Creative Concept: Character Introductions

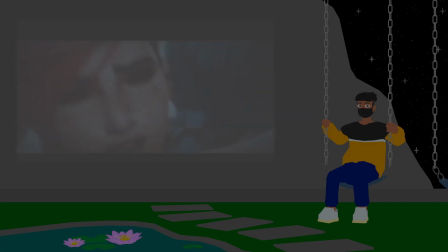[16:15]
The idea of who they saw last and the actual person that's in front of them should be the same people. There's no way time has changed them that much.
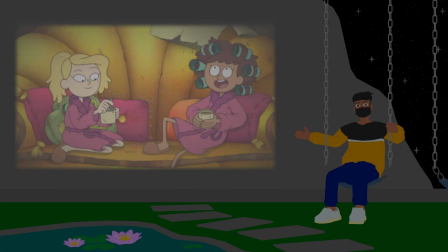[16:22]
If the changed character is unaware of the change they've experienced, they might fall back into old familiar habits with the unchanged character until some event creates a conflict of interest between the two.
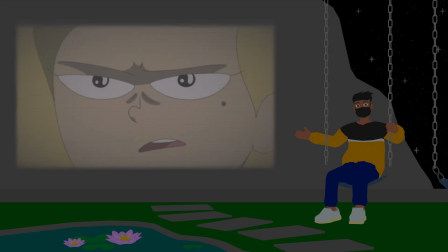[16:30]
It could have been easy to resolve before the initial development they went through, but there's too much our changed character prioritizes over their dynamic with the unchanged character.
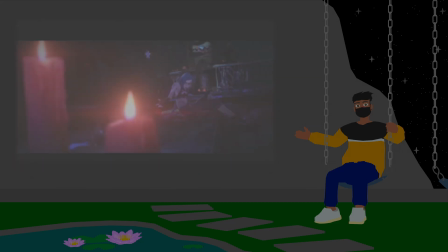[16:38]
If the changed character is aware of how different they are from when they last met the unchanged character, it can make them fear the response of the unchanged character to feel disconnected from them since they've gone through such a stark transformation. It's the fear that their change might not live up to the versions of themselves in the unchanged character's mind, especially if the note they parted on when they were younger was very bitter and tragic.
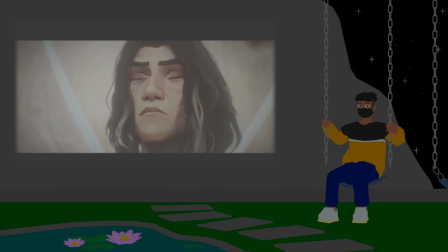[16:57]
But if they both remember each other and have both changed significantly from their previous reunion, does that count as a brand new introduction? They become different characters with differing experiences, motivating to do actions the other would never have thought they'd do. So even if they did have a past together, that doesn't mean they're aware of who each other are anymore. How much of this person is the person they knew? It's a real ship of Theseus question.
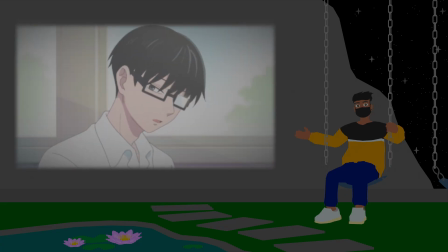[17:18]
Even in romance plots, characters may have already been in a platonic relationship with each other up until they realize their own romantic thoughts and feelings.
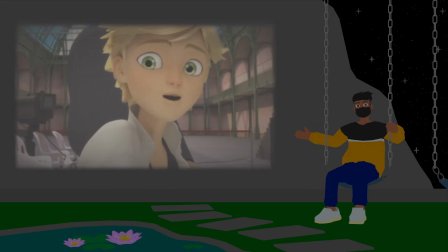[17:25]
Until that point, they've seen the second character as their good, close personal friend, or someone that just kind of happens to be around.
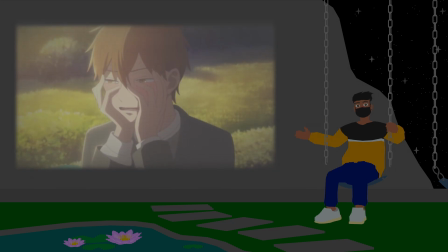[17:31]
There's a level of familiarity with a character, but then the introduction of romantic feelings changes how the primary character views, and then later, how they interact with the second character.
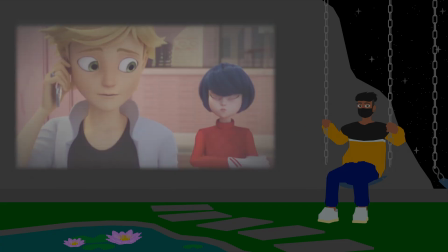[17:39]
Upon reintroduction to the second character, now being viewed as a viable romantic interest, our primary character might be very direct and determined to engage with the second character romantically,
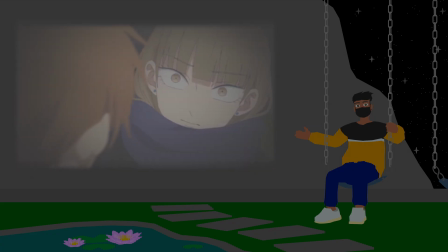[17:48]
or they could not know how to interact with the second character after coming to the realization and lose their composure in a way that
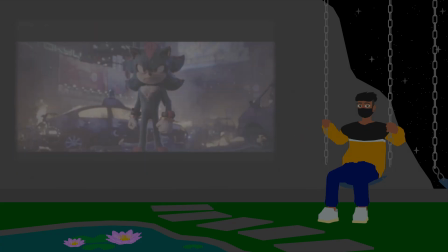[17:54]
is very odd to people around them, or even the second character. Sometimes characters have a really bad diegetic introduction or experiences,
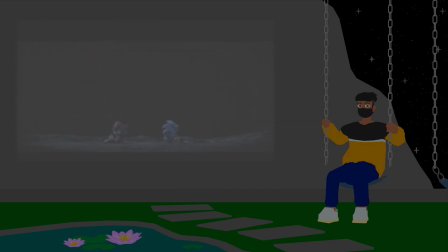[18:00]
so they may take a moment to formally reintroduce themselves, and to leave those previous assumptions of who they were in the past. It doesn't matter who they were, only who they will be.
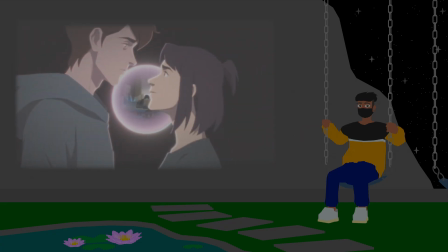[18:09]
It's actually one of the most heartwarming moments of a story, for two characters to choose each other and start over, knowing all they've experienced with each other throughout the time they've known the other. And those are all the different kinds of diegetic introductions. They all happen in story and have real lasting consequence between the different characters and the trajectory of the narrative. Non-diegetic introductions, however, focus on how a character gets introduced to the audience. This does feel redundant a bit. Lots of stories introduce us, the audience, to the character with our protagonist first encountering them. Since a lot of stories focus on what the character is experiencing, and by extension, the story guides us to take on the lens of these characters being diegetically introduced to these other characters for the first time. But the medium of the story is being told in doesn't tell every little detail about what's occurred. It's just the main parts. So a creator has to navigate the medium to communicate information to an audience that might not specifically be from our characters' perspectives. Even stories will have cutaways to characters our protagonist might not be aware of. The audience might be introduced to the character before the protagonist even sees them. One non-diegetic way the audience can be introduced to an on-screen character is through staging and cinematography, which tells a lot about the medium of movies and TV. The maneuvering of a camera and how the characters are meant to be staged in relation to the limit of the screen can tell us a lot.
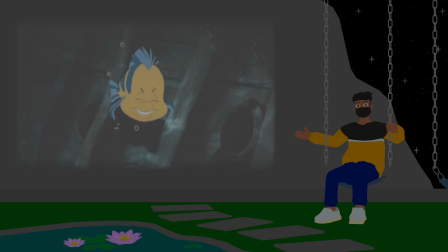[19:20]
If a character is introduced with wide young eyes and a high camera angle, then we're probably meant to sympathize with them initially, since they're too adorable for this sick, sad world.
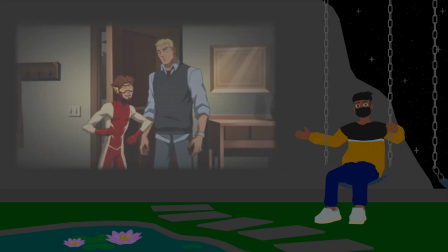[19:28]
A character with fast movements and me uncomfortably taking up most of the screen, we get the sensation that this character is energetic and has no idea about boundaries.
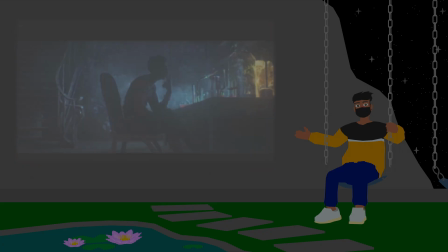[19:35]
Antagonists cloaked in darkness with their face turned away from the view of the audience hides their eyes and intention.
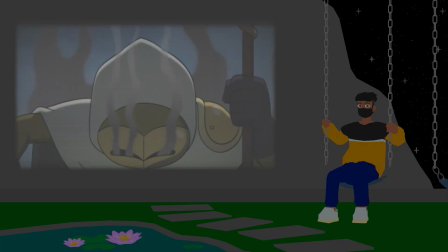[19:41]
Our protagonist might not be there, but the audience is. The audience can't see their eyes, which holds so much intention behind them. We can't see if they're doing this to their own accord or forced into this role. By using the screen-based medium, the creator can give a lot more information than the audience realizes. It specifically frames the character in a way to give the audience a trajectory of their arc, either for the character to play into the role the staging conveys, or to subvert it later after we learn more information about them. Staging can be used to tell a lot about a character's perspective and internalized thoughts. Non-diegetic backgrounds can say a lot about what they're thinking without any need for dialogue.
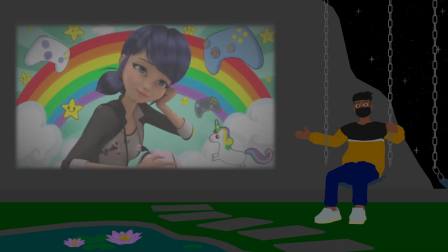[20:13]
It's effective in a screen-based medium to convey it's not the diegetic reality that the actual environment themselves are changing, but rather getting into the character's head.
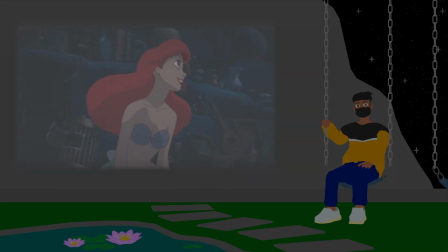[20:20]
Similarly, a musical might have the character introduce themselves with a song.
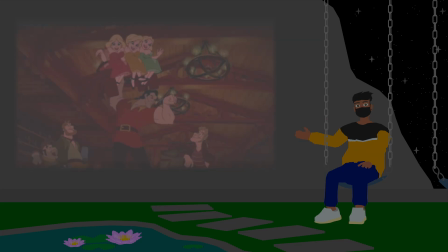[20:24]
I am songs tell the audience who this character is and what their deal is. It's to get the audience to quickly know the characters without necessarily sympathizing with them. It's just there to introduce the audience to the facts of who they are, and typically for things unchanging in the world or villains.
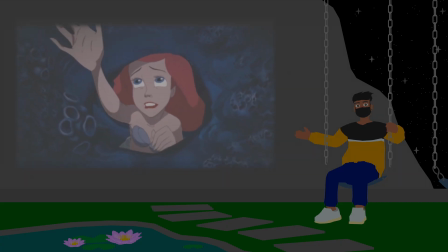[20:37]
While an I want song focuses on the desires and the personal goals they have for their exploration and narrative.
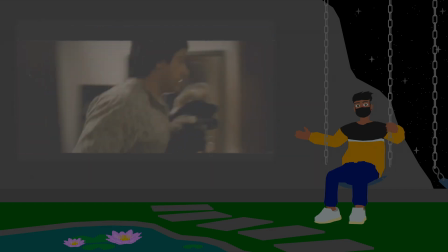[20:42]
It's supposed to have the audience sympathize with them and get the audience attached. A story can introduce the characters in a montage, which quickly shows their daily routine and strange little quirks they have.
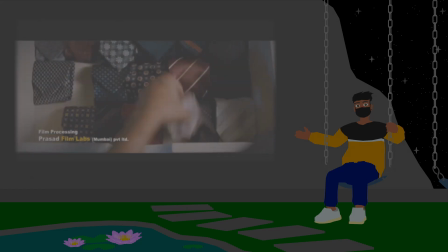[20:51]
The character doesn't often do this in front of other characters, but we can get a hint into who this character is diegetically without characters in proximity. After all, we're not necessarily the same people alone as we are with others. We're not a different person, but our priorities and behaviors may adapt on the knowledge of who's around us. A character will often be a lot more vulnerable when there's no one diegetically there. Introducing a character that's sad when they're alone leads the way for joy arriving by the end of the story.
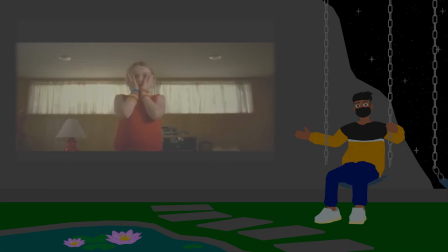[21:16]
Introducing a character in a happy situation means the character will be tested in their journey to maintaining that happiness. The audience knows who the character is beneath the surface, but that's information conveyed outside of the diegetic story the character is in. And depending on the genre of the story, a character's introduction can determine their narrative importance, especially with the skills they may have. It says a lot about who they are, what they're good at, and how good those abilities they have might be important or irrelevant as far as the genre. If we see a happy character in the early minutes of a story, an audience could have two different reactions to the character based on the genre.
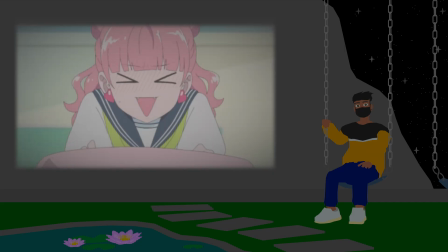[21:47]
If the genre is slice of life, then it's totally chill and fine. That's just how they are in their daily life.
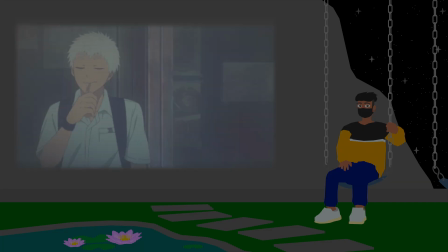[21:52]
But if the genre is horror, the audience becomes tense, fully aware that the story will take a huge turn by the end.
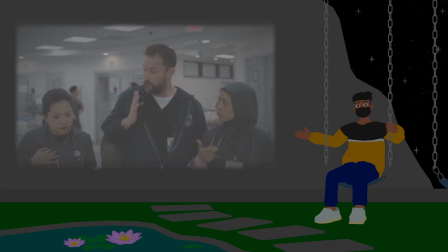[21:59]
A character with medical knowledge might be an attractive quality in a romance story, just another character in a hospital drama, or the most important character in a whodunit mystery. The character's skill would play a huge role in the plot or just fun quirks of their everyday life, and that depends on the story's demand for their skills. The skill level our character is introduced with can establish a very clear trajectory of growth for the story.
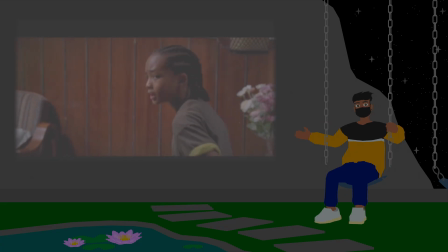[22:18]
If the protagonist of a martial arts movie has no clue how to fight and is very clearly untrained for martial arts, it allows for the story to develop the character further in that exploration.
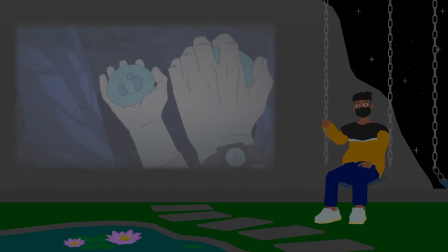[22:26]
If a character is in a survival story, showing them being resourceful makes the survival aspect not be the main focus of the story,
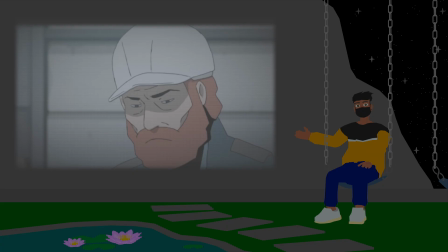[22:32]
but showing the character privileged and not having done a day of survival training in their life means the story will surround them trying to figure out how to live on another day. And the skill level a character has doesn't just translate to their abilities, but how they interact with their environments. A character's familiarity in engaging their environment tells about how they commonly interact with this specific kind of environment.
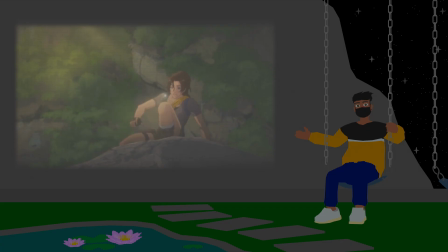[22:51]
A dangerous environment like a booby-trapped historical site being navigated could tell us how familiar this character is with the day-to-day of historical sites.
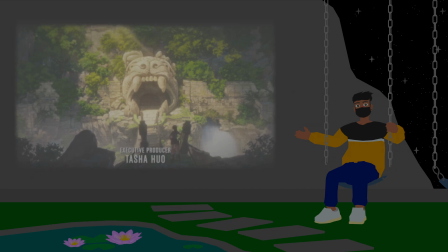[22:58]
So it implies they've been here before and interacted with this place enough to the point where its dangerous occurrences are predictable.
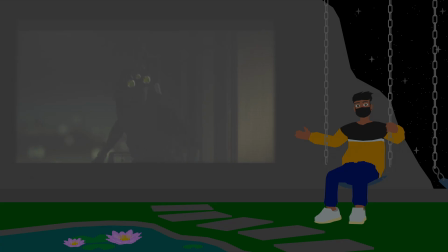[23:04]
A character introduced stealthing to an environment will let the audience know that they're not supposed to be there. Being introduced to the character in that environment will immediately create tension. The audience might not know who this character is or even what they're doing, but this efficient means of introduction can hook the audience into making it through this character's objective. And hooking the audience into a story is a very important consideration to the creator. A creator wants an audience to engage with their story, so often they'll do it with a character introduction. Non-diegetic character introductions, by their very nature, is how the character gets introduced to the audience.
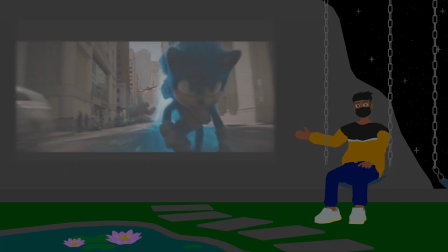[23:34]
So it's prime for the story to start with an intense action sequence and the climax of it, and then freeze frame in the voiceover to go, "Yep, that's me."
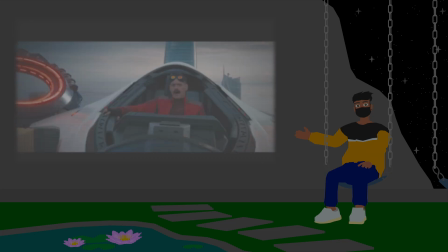[23:40] You're probably wondering how I got into this mess.
Then the story rewinds to the beginning of the sequence of events that led to that moment. It establishes the tone and genre of the story in what is very easily less than a minute of actual runtime, and gives the audience a clean hook and intrigue to engage with the story to see how the pieces of the puzzle fall together to have us reach that climax. It also conveys to the audience the lax or generally humorous nature of the character to suddenly break the fourth wall. The issue with this kind of introduction is that it leaves very little to surprise the audience with. It basically tells the audience what's going to be the grand culmination, and then not subvert their expectations with any twists or revelations. It's a fine way to non-diegetically introduce a character while having its own complications if not done right. But let's be real, that's the risk we take in storytelling. And these are narrative-based character introductions within the main story themselves to the audience. But there's more to an introduction that can be communicated to an audience with more than just their narrative role.